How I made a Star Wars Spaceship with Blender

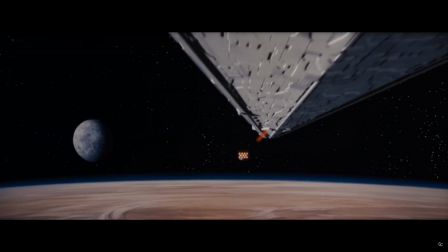[3:36]
Now, this may seem counterintuitive when designing something that's supposed to feel iconic,
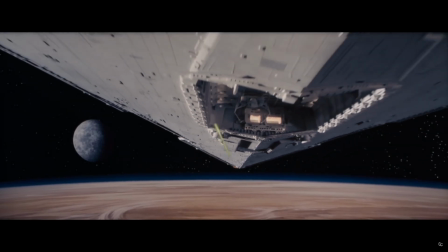[3:40]
but it's important that you don't want people to remember your ship for the wrong reasons if you're creating a ship for a specific
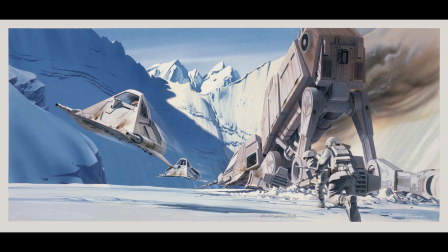[3:45]
world with specific rules you should make sure that ship makes sense in that world rule number two
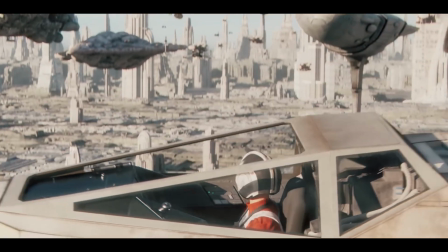[3:50]
visual contrast now i know i just told you not to make your ship stand out from the crowd but you also don't want your design to end up boring and forgettable
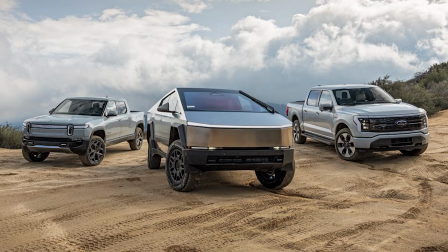[3:58]
so what do you do well don't focus on creating something completely new but rather something that's easy to read having clear-cut
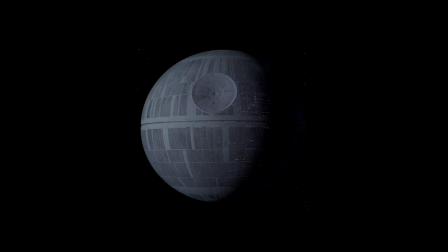[4:05]
color palettes and simplified shapes making up its silhouette can be enough to make your ship pretty recognizable rule number Number 3,
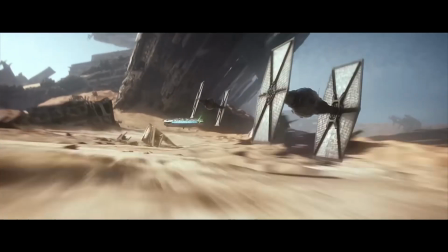[4:12]
Familiarity Another way of making something memorable is by replicating features of something that people are already familiar with in the real world.
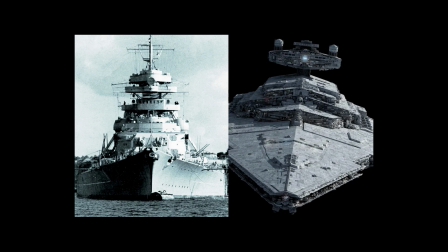[4:19]
For example, Star Destroyers mimic many of the features of battleships during World War 2, and Jabba's Barge shares a ton of similarities with sailing ships of the 16th century.
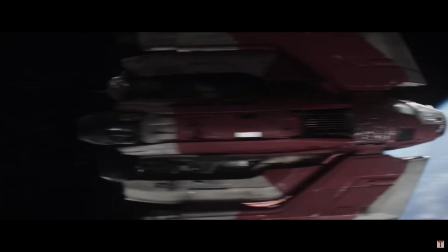[4:28]
It can be really hard to come up with a completely unique design with a completely unique purpose,
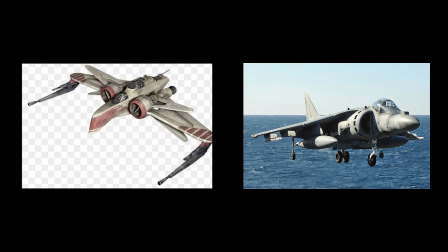[4:32]
so basing it on something from reality can be an easy way to give it a more memorable and fitting look.
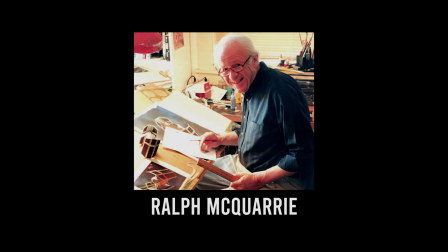[4:38]
Rule Number 4, Iconic Shapes Behind Star Wars entire aesthetic, Ralph McQuarrie visually brought to life the world we have come to know so well.
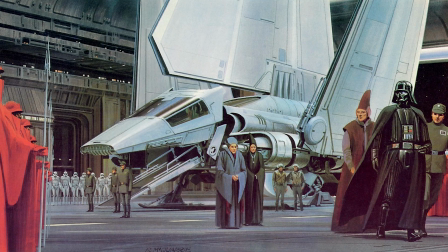[4:46]
His work laid the foundation of repeating shapes and details throughout a plethora of designs, and since then the tradition has been kept.
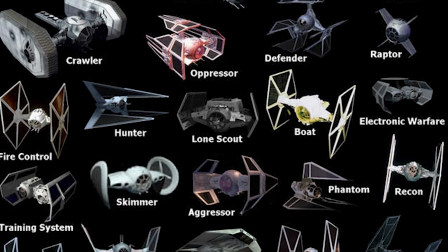[4:52]
You can create a ton of designs just from one theme and style, and if you're creating something for Star Wars, there's really nothing wrong with taking inspiration from Star Wars.
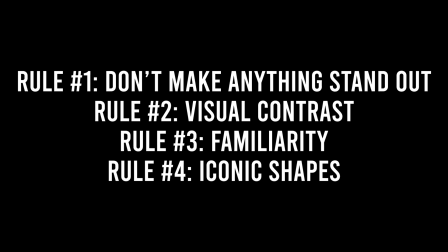[5:01]
Following these rules as a loose guide gives us a good idea of how to stay within the lines of Star Wars design theory.
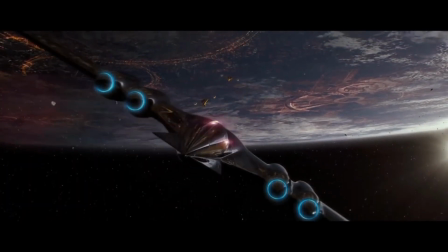[5:06]
There are obviously a lot of exceptions for each rule individually, but rarely will you find a design within Star Wars that breaks all of them at once and still feels like it fits in the world.
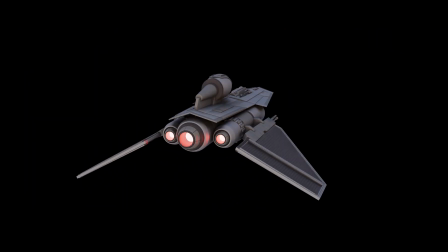[5:16]
But now that we have that covered, there's nothing left to do but actually create the ship.
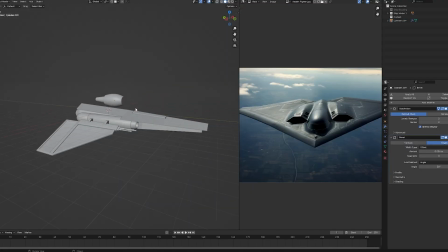[5:20]
I'm going to be outlining how I conceptualized the ship as a 3D artist, but a lot of these steps are one to one with other art forms.
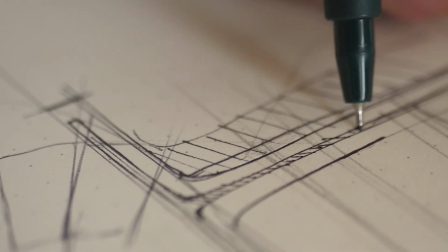[5:26]
If you're a 2D artist, you still have to start with the sketch, then detail your drawing, and finally shading color.
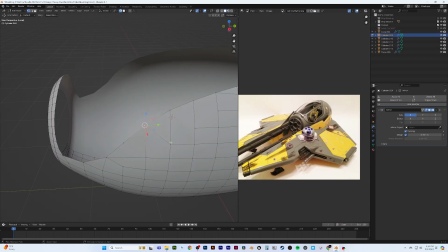[5:31]
Just as a 3D artist will start out by blocking basic shapes begin detailing their model and finally add textures and materials okay so you're gonna have to hold up for one more second because before we jump right in we're gonna have to get some reference first now this doesn't need much explaining since
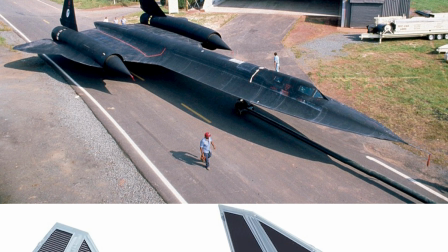[5:47]
we already covered a ton of detail about deconstructing a specific aesthetic but there's a few things to think about when grabbing reference images to use
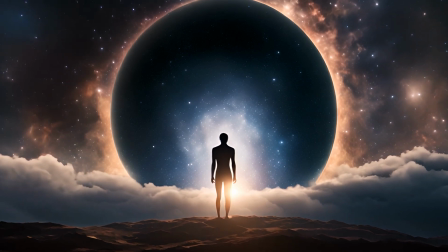[5:54]
for your spaceship the first thing you want to do is define what you will be creating if you grab a giant mishmash of different ships and references with
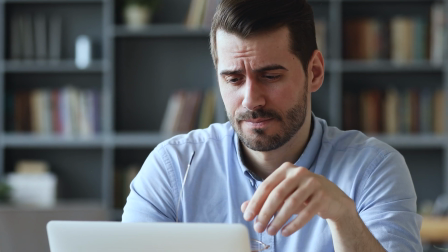[6:00]
completely different vibes you're gonna find that reference is actually going to bog you down and make you confused on where to go next.
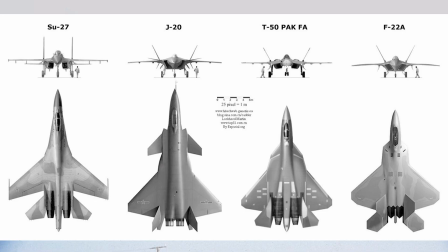[6:07]
Next you got to define what each piece of reference is actually for. I grabbed some reference for the overall shape and balance of the form but also a bunch of references just for details.
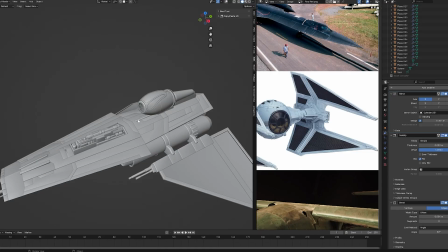[6:16]
Doing it this way makes it so you take from a bunch of different places while still having a final ship that marries details and overall form to create something unique yet familiar.
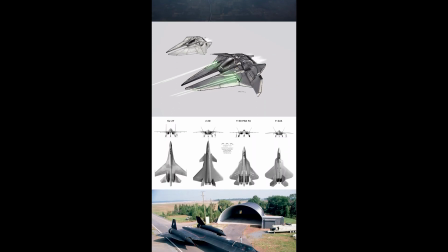[6:25]
Okay so you have your reference in front of you, you have your canvas in front of you,
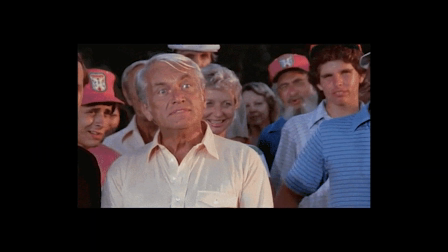[6:28]
and now you're ready to actually make the spaceship and I know you've been waiting a while but this is really where you want to slow down and take your time
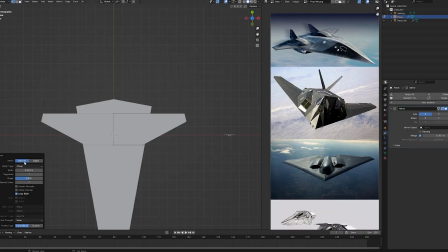[6:35]
using your reference start to make out some simple shapes that create an overall form this is the time to try out weird ideas push the limits
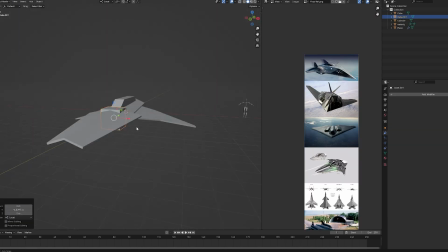[6:41]
and see what you can make the steps away from being too much like other ships now I knew I wanted to create a Sith starfighter that had
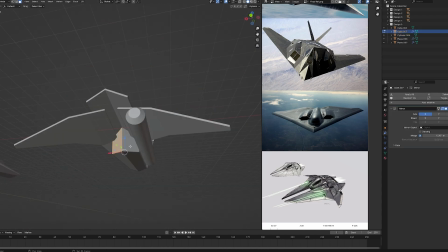[6:47]
both the function in combat but also stealth and having good reference along with a definitive goal while blocking out actually helped me think outside of the box rather than holding me back.
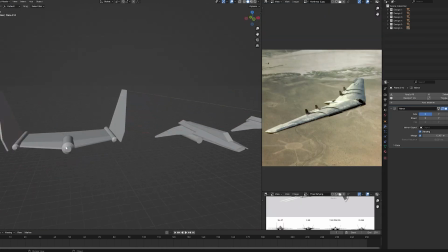[6:56]
I usually start with a form, then duplicate it as I go and reiterate on what I originally had.
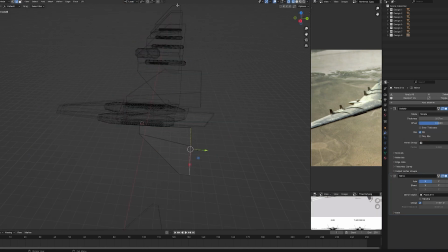[7:01]
Now, while I try not to over-detail the models, I do think about the steps I would take to add those details,
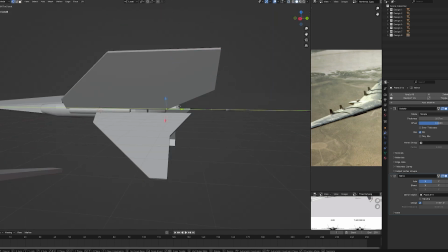[7:06]
trying to think of everything's form and function and how they can play off of each other. But this is probably one of the most enjoyable parts of the process.
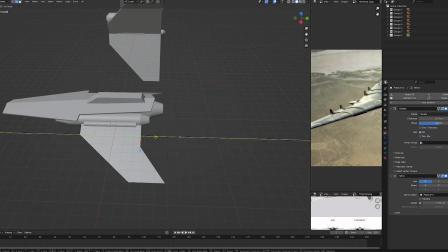[7:14]
Revert to your childhood and just have fun, and think about what feels the most interesting to you.